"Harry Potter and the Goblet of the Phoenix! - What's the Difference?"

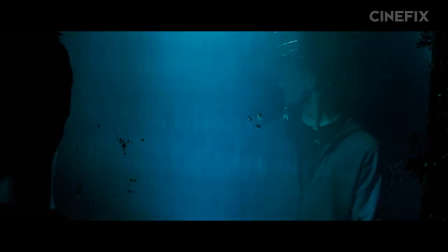(12:29)
Their conversation outlines the biggest lesson Harry is to learn in year five,
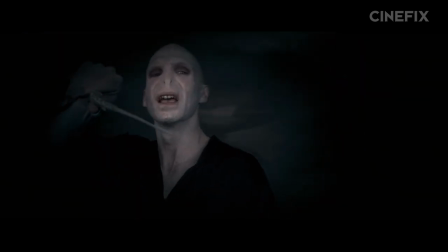(12:33)
that he has friends and he has love in his life, and that is a strength that Voldemort will never know.
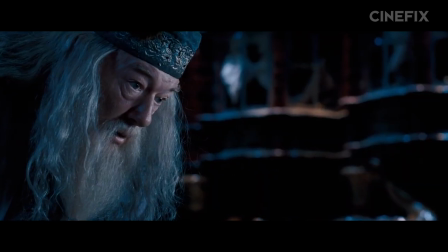(12:39)
The book reveals this lesson in the very last chapter.
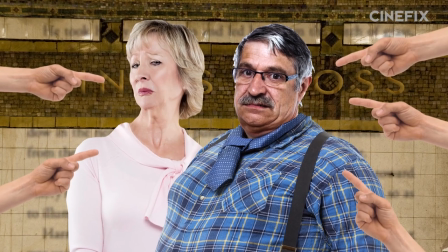(12:42)
Members of the Order of the Phoenix threaten the Dursleys at King's Cross Station. that the muggles will be answering to the order should Harry be mistreated in any way over the summer.
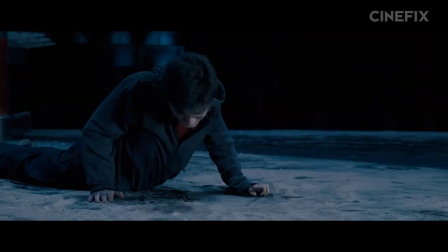(12:51)
But what's the point of shifting the scene from the order standing up for their boy Harry to a realization Harry has while being possessed by Lord Voldemort?
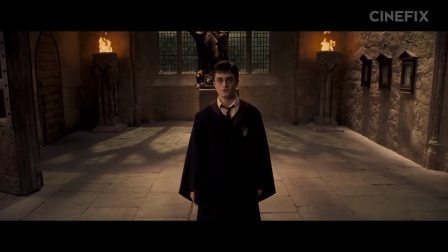(12:58)
If we look at years four and five at Hogwarts as a transition from a grownup-ish kid to a guy who's ready to take on a legitimately terrible threat, it becomes important for him to start standing up to those threats himself. Yes, Dumbledore saves the day in both the book and the movie.
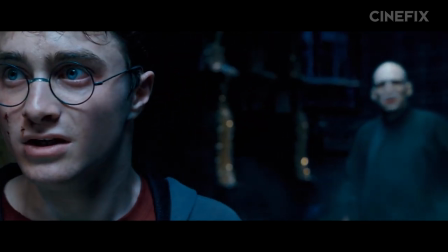(13:14)
But giving Harry another moment to show he's ready to start kicking ass is crucial for heading into the final two installments of the story.
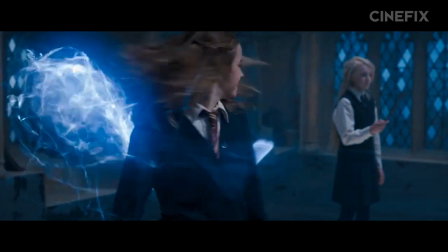(13:22)
And also, the movie has the kids doing tons of nonverbal spells,
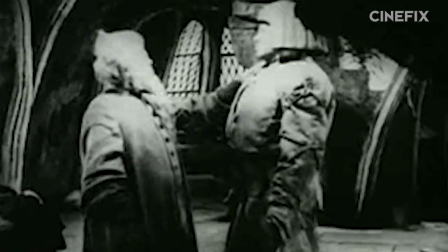(13:26)
which in the later books- Now, don't you tell me to save the juice and then start skipping ahead to book six.
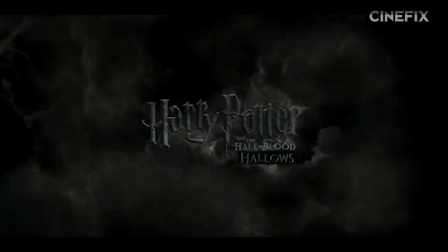(13:32)
That's for part three of our What's the Difference Harry Potter-a-thon. Harry Potter and the Half-Blood Hallows.
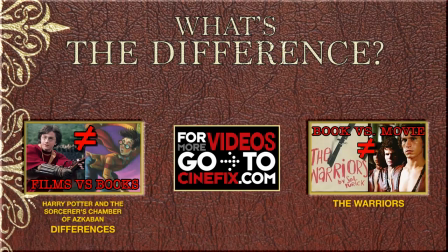(13:39)
Wow, that's actually a pretty cool title. I know, right? Make sure to like and subscribe and stick around Cinefix for more What's the Difference?